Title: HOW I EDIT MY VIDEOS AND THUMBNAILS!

It's not the best quality, but you know, all things considered, I also use a film light. It's a little light on a stand. I use it to often knock things off of my desk. Because I just knocked a whole thing off the power grid in the background. That's okay, I probably shouldn't be picking up the lights like that. But I don't use it facing me because I would need two lights to face me from either side. Otherwise, if it faces me, here's what happens. Wait. It'll be like that. And you don't want that. So instead I make it face away so that it just illuminates the room enough. It gives me decent coloring on both sides. You know, it's not perfect, but it's something. So that's recording.
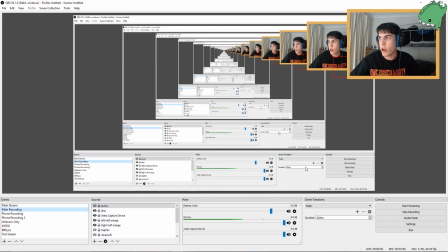4:55 Basically, on OBS, I just go into OBS and I click down here. There's a start recording button.
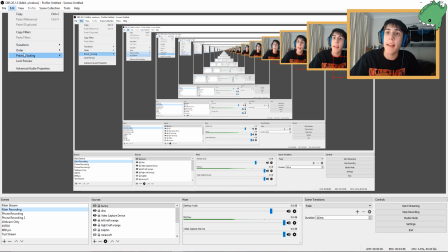5:01 Now it says stop recording because I'm recording right now. But basically, there's a bunch of different settings.
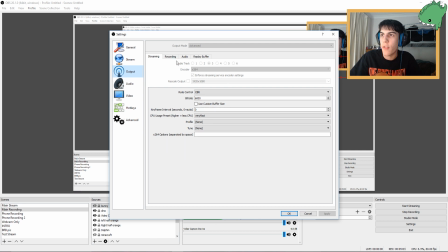5:09 And so those are my basic settings for, those are my basic settings for recording. But you know, you guys can look up things about what recording settings will be best for you for OBS. Often you can just copy what other people have and it works pretty well. Okay, now for the slightly more interesting part in my opinion, and that's the editing of a video.
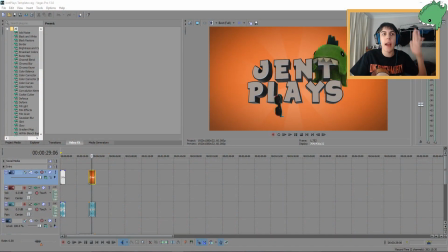5:32 So for the purposes of this, I'm opening up Sony Vegas. Now, so I'm just gonna move my whole little camera right here over to the other side.
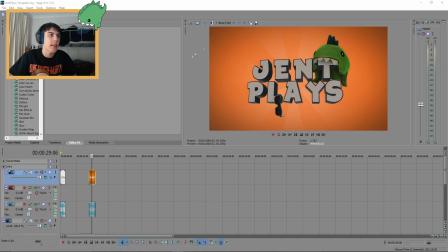5:43 And the reason I'm doing that is because I want you guys to be able to see this side of the screen more than I want you to be able to see this side of the screen that's on now. So this is called Sony Vegas Pro 13.
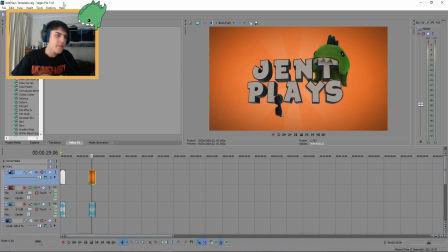5:56 You can see it at the top there, right next to GenPlay's template. So this is a program that is that I use for editing. A lot of YouTubers use Adobe Premiere, and rightly so.
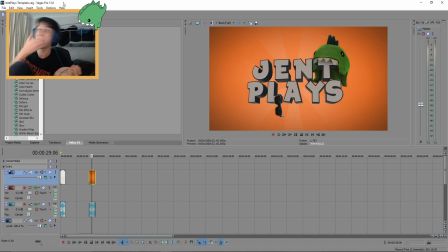6:09 Adobe Premiere is pretty much better. I'm sniffing. I use Sony Vegas Pro 10. Oh, sorry, Sony Vegas Pro 13 because I'm so used to it at this point that I just can't live without it.
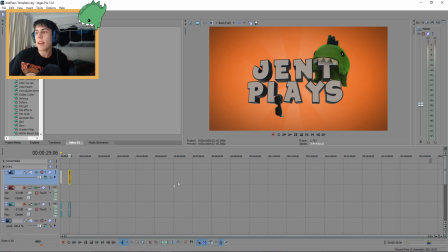6:27 So anyway, this is called my template. Project. So basically, what this is what I start with. I basically created a sort of outline video,
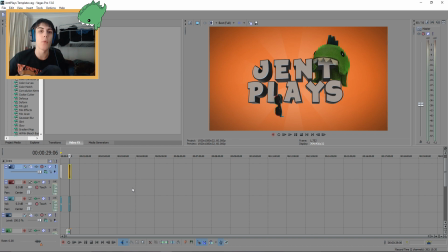6:44 and then I saved it so that whenever I want to edit a video again, I can just go straight back to this.
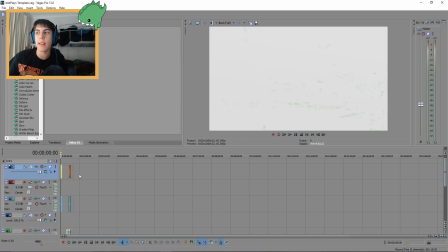6:51 So what this has is, it has the brief little intro, this intro.
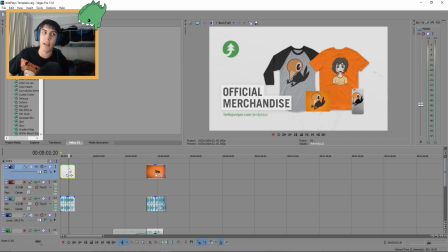6:58 You guys know that intro. It's at the start of every one of my videos. It's you know, it shows that I have official merchandise, which I do have official merchandise. You can get stuff like my little Drongo phone case and stuff, and my my Drongo mouse pad right here.
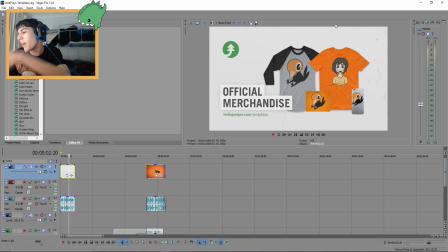7:12 You see this Drongo mouse pad? It's so amazing. But anyway, yeah. So you guys, you understand. I've got that little intro there, and then of course I've got the
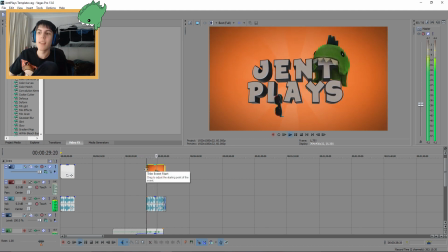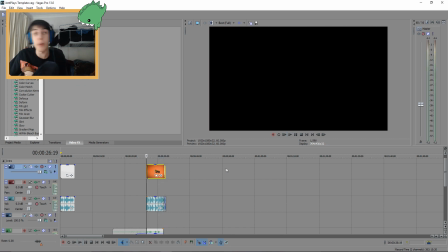7:30 it's that's pretty simple stuff right there. And so, like, you guys may have heard in some of my intros, it's probably gonna be in this video as well, there's a little like build up, a little piano build up, and the piano build up is this.
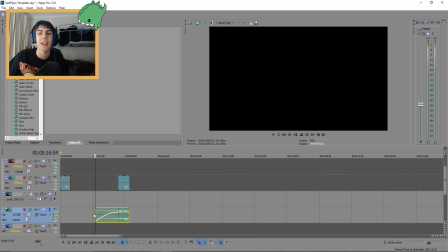7:44 I'm just gonna make it so you can only hear the piano. This is the piano.
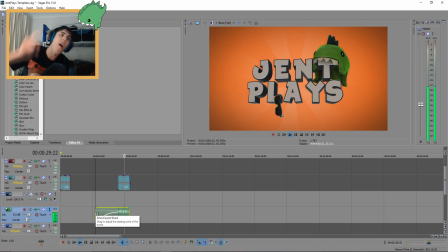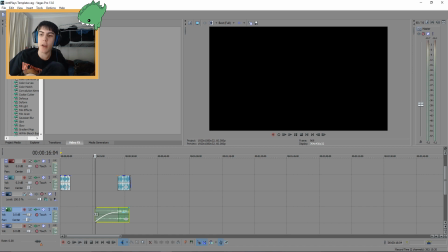8:03 But anyway, that's the piano. I've got that so that there's a little lead up to the intro, so that when there's like a clip before the intro, you know, it sort of like leads. It's like, oh, there's an intro coming, you know.